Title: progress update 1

Come on, guys. It hasn't been that long since I posted a video. It's only been 2 months. Oh, we're long overdue. Hi, if you don't know who I am, I'm Destiny. I'm the creator of this cartoon called Alpha Shards, and I'm also a high school student who has way too much time on our hands. Usually I do like a progress check or something, but it's been a while since I've done that, and I finished way more scenes than you've seen in the last update video, test one, whatever. A lot of people on TikTok specifically ask me about my process since I'm using an iPad instead of a drawing tablet and what programs I use and all that. Hopefully this video clears it up, and also there's just going to be like some time lapses of the scenes that I've worked on since. Plus I'm working between episodes because there are 2 episodes that I'm working on at the same time. First things first, the app I use is Procreate, the regular drawing version. There's been some complications with my iPad, so I couldn't download the new Procreate Dreams, but that's what I've been using for the past 4 years, and it's been working fine, especially now that they have the animation feature. It's all I've been using. Now, because Procreate doesn't have lip syncing or audio, I usually use a second-party app, which would be Flip-A-Clip in some cases, but more recently ToonSquid, which is $10 in the App Store, and Procreate is $10 as well. After drawing backgrounds and animating, usually I export it into CapCut, do a voiceover or whatever for the temporary voice acting just to make sure it syncs up, and then boom, I post it on TikTok or YouTube or wherever just to show that it's done. Do that like 100 more times and you will be exactly like me. I don't use any specific super expensive good mic. I just use the one on my earphones, and I'll go to a quiet place and record my lines. That's literally all I do. And I have the 1st generation Apple Pencil, 10th generation iPad. I think that's all the specs out of the way. Now we can move on to the time lapses of the episodes that I've worked on. I meant to say scenes. Gosh.
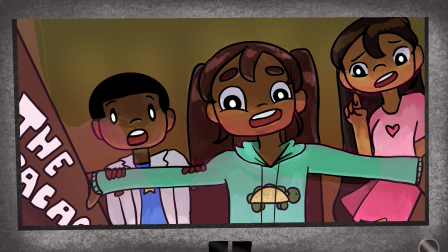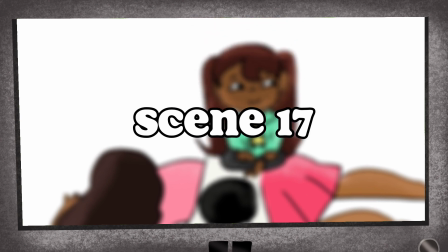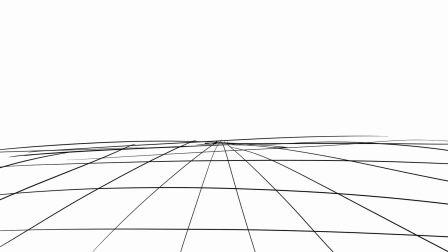2:39 Like I mentioned before, I am working on 2 separate episodes, and this is the package.
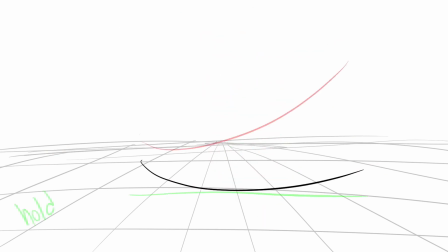2:45 Now, I'm still debating on which one is going to come first because there is some references to the other in both episodes, but as of now, I've worked on the package more than I've worked on the other episode.
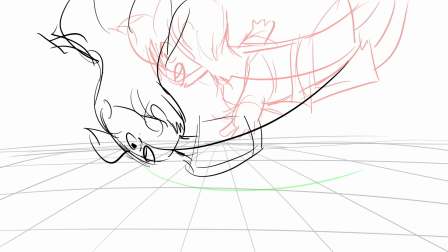2:57 And I have a feeling this is the one that's going to come out first. The blood, sweat, and tears I put into this,
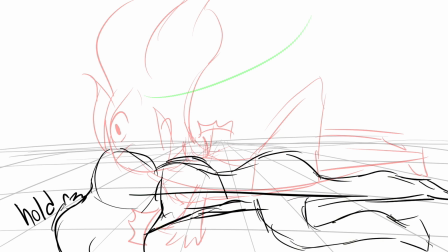3:04 the amount of hours I was leaning over my iPad like a shrimp, like it made my back so bad.
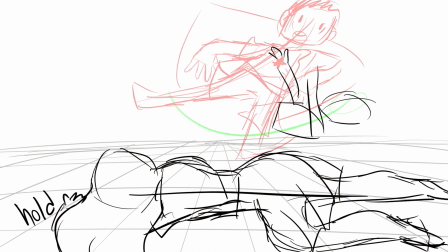3:11 I should probably be talking about what's going on, huh? Well, I don't want to spoil too much, but just know that Alpha Shards does have interdimensional travel.
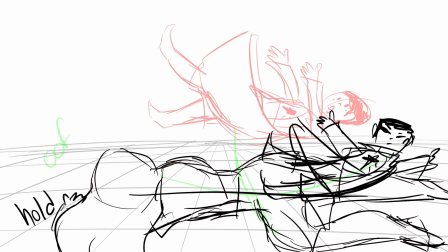3:20 I don't know why I struggled to say that. And that happens in this episode. This is kind of how I introduced the concept.
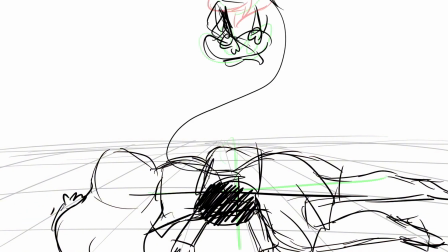3:26 And I know you're looking at the screen right now and you're like, oh my gosh, that does not make sense. How did he fall that way and end up that way?
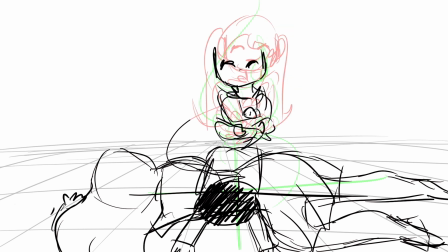3:32 Just mind your business. Out of all the scenes I've made, and I can't say this one's my favorite,
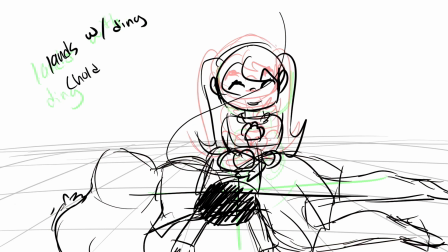3:38 but I can't say it's my least favorite because I like what I did there when she lands on them softly after they all fall hard.
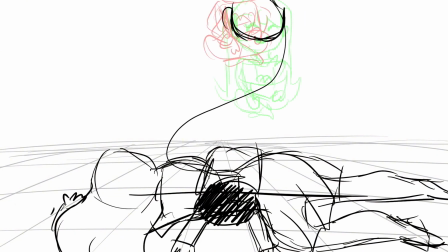3:44 You know, just for comedic effect.
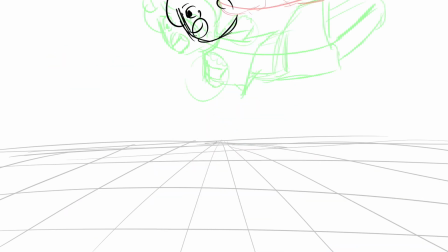3:47 I definitely think I could have done this scene better, and I could have made it smoother if I went back to try it again,
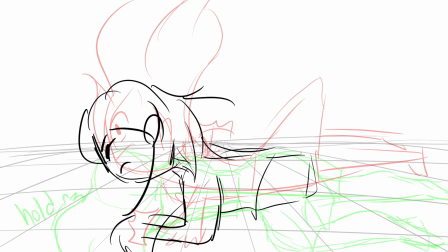3:53 but I think the messiness kind of adds to it.
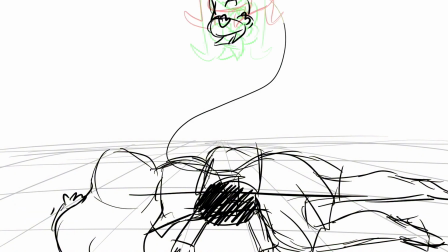3:57 Even though their anatomy and the way they fall doesn't make sense, I think that just adds to the comedic effect of the cartoon.
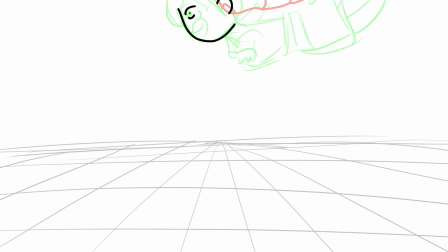4:04 Now, for the people who don't know animation, what was that math there? I don't remember what that was for.
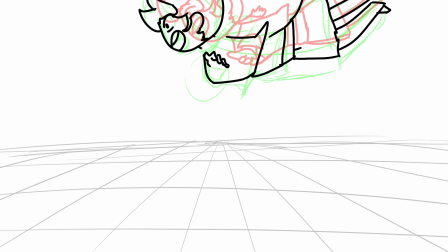4:09 For the people who don't understand animation or know what I'm doing, the closer the frames are, the smoother it's going to be.
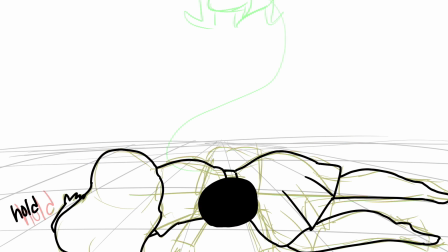4:17 Not always, but when I want some smooth movement, I'll make the frames really close and I'll draw a lot of them, and then I regret drawing a lot of them because I have to do the line art for them. Also, the brush that I'm using for the line art is a custom brush.